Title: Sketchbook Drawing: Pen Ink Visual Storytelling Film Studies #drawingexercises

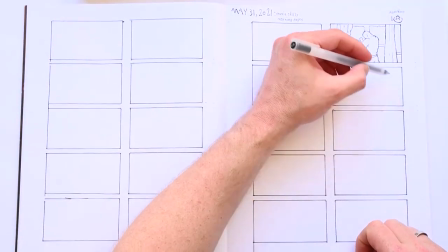[4:05]
I do tend to find that this exercise yields beautiful sketchbook pages, also when you are thumbnailing to think through a new composition for a new piece.
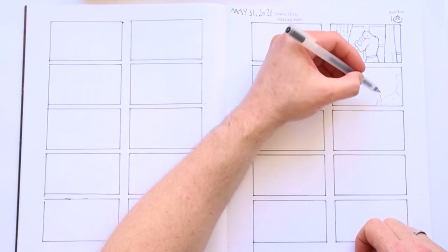[4:13]
A page filled with these sketches looks beautiful, I think, and it is a fun drawing exercise to do.
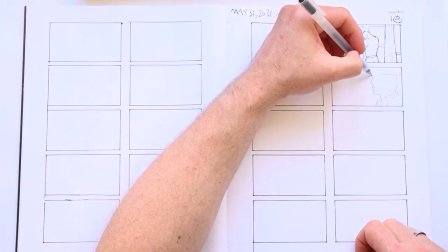[4:19]
And when you are doing thumbnail designs for your own compositions, you can do that anywhere. You don't need reference for that.
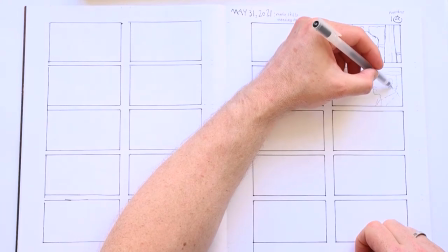[4:25]
Composition design is about being creative about it. But it is important to note that they are just sketches.
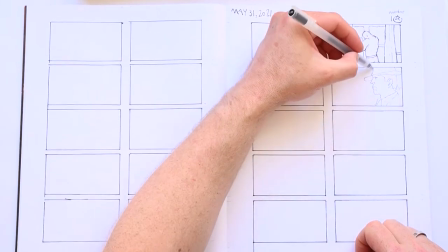[4:31]
They don't have to be polished. As you can see in this video, I just did them quickly.
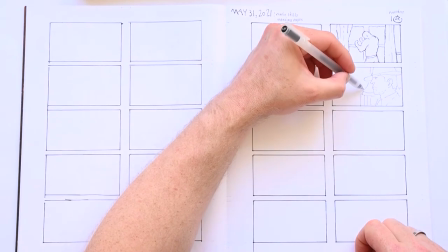[4:36]
I could do around 4 in each pomodoro and setting up frames that took a pomodoro.
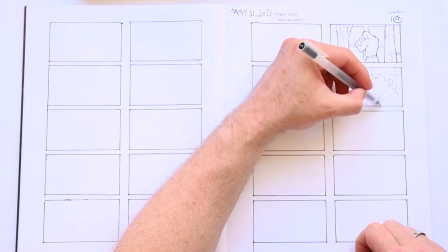[4:41]
At the end there were a few easier panels or maybe I just got restless and started to work faster.
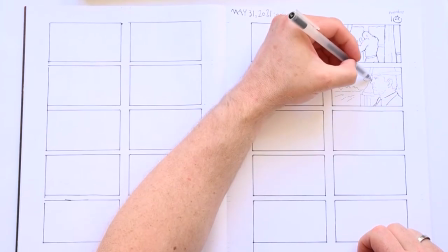[4:46]
These two pages were filled in 5 pomodoro or 2 and a half hours. I will also be talking about visual storytelling.
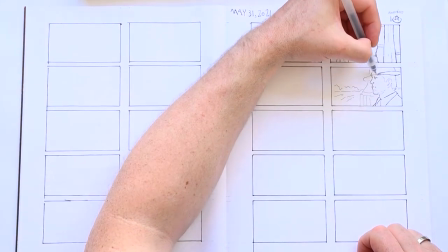[4:54]
Because that you can learn in spades watching great films. films. Great films had great cinematographers working on it, directors of photography,
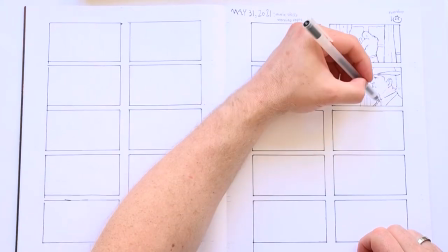[5:02]
who knew everything they can do with all the cameras they have available at their disposal,
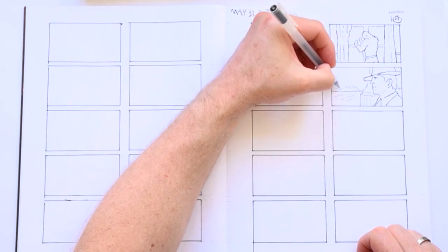[5:07]
but they also composed the images beautifully, and in such a way that the shot choices help support the telling of the story.
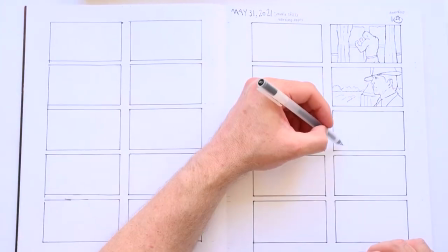[5:15]
There is so, so much that happens in these frames you wouldn't believe. These shots are carefully designed by these directors of photography, as they are called.
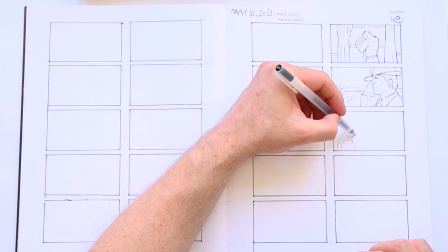[5:24]
It is a good idea to look up the best Hollywood cinematographers of all time and to seek out these films and to study them.
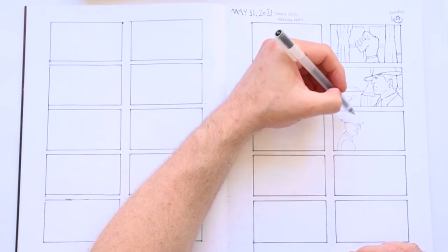[5:32]
You can look them up on Google and then go in search of their movies. Some well-known cinematographers are Roger Deakins, Emmanuel Lubezki,
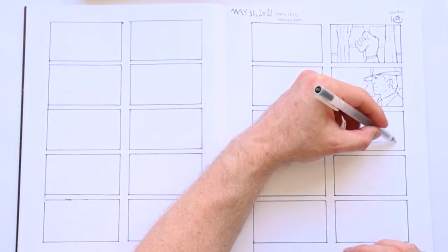[5:41]
Gordon Willis who did the Godfather trilogies, Jeff Cronenworth, but there are many many more of course.
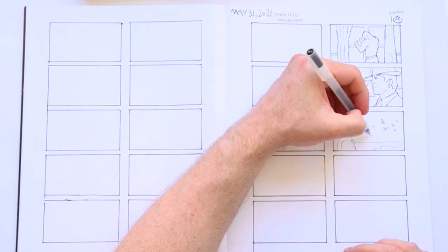[5:48]
One thing that is specific to movies is that because the image is in motion and the viewer can only look at one place,
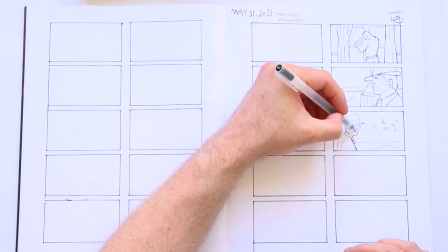[5:55]
the frames are designed such that you only look at one spot. You cannot have two or more things happening at the same time because the viewer would then not know where to look. This is different for an illustration where, for example,
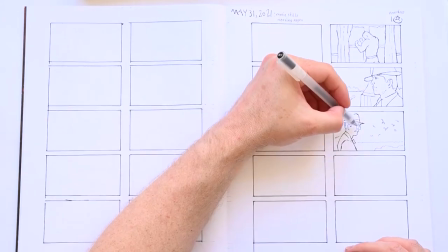[6:08]
a circular composition is fine, the image stands still so there is time for the eye to wander around in the composition. This is, again, different for comics, where the artist wants to lead the eye through the page, from panel to panel.
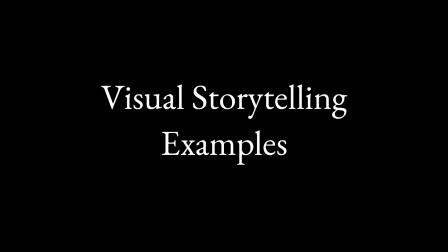[6:20]
Here are some examples of things the masters of cinematography do so well when it comes to visual storytelling in these movie frames.
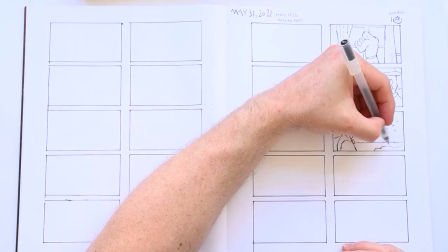[6:27]
One thing they can do is enclose a person between two larger shapes to make it look like that person is squeezed in between two things.
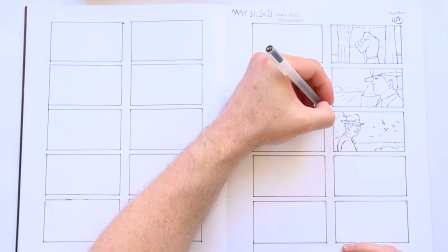[6:35]
You can use that as a metaphor for what is actually happening in the movie. Maybe the character is between a rock and a hard place.
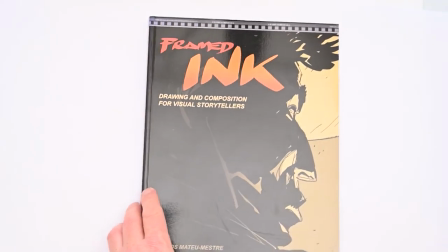[6:42]
This trick is mentioned in the book Framed Ink, which is a great, great book about composition for visual storytelling.
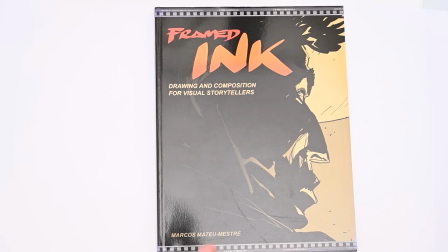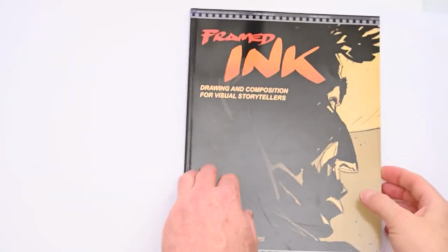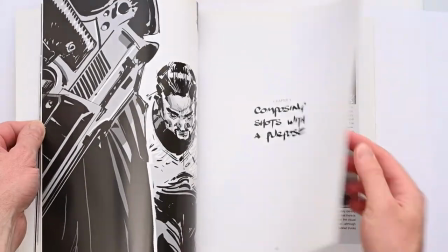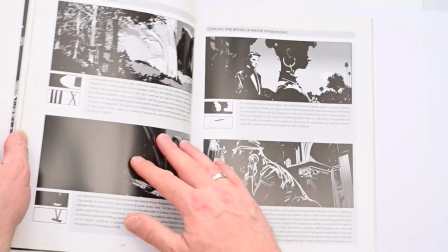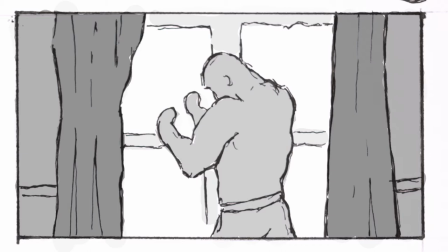[7:16]
Here is an example of that, where a boxer seems to be enclosed between two dark curtains, as if he is trapped but fighting against it. The window further gives the feeling of being trapped inside in a metaphorical prison. He is in the center and the composition is almost symmetrical, suggesting stability. In this example, from The Godfather,
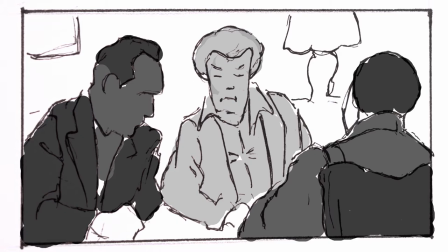[7:36]
the guy in the middle is a hothead who wants to retaliate against other gangs but is squeezed between two men who want to calm him down and talk reason to him.
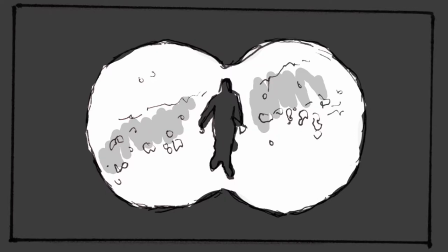[7:44]
Here, with the man locked inside of binoculars, it feels as if that man has been cornered by a stalker.
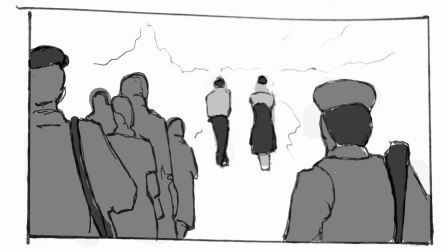[7:50]
And in this example, again, from The Godfather, a guy wants to get acquainted with the girl he wants to marry, and he and the girl walk together, it is in Sicily. Her family follows them to keep an eye on them and, visually, they are locked between family left and right, with family members even menacingly carrying weapons where the guy doesn't.
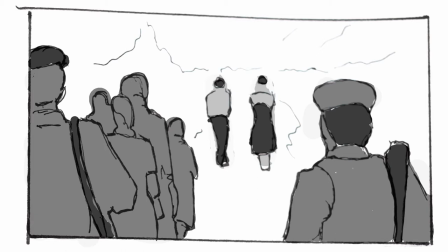[8:10]
He is surprisingly fragile here, even though he is the son of a mafia boss back home.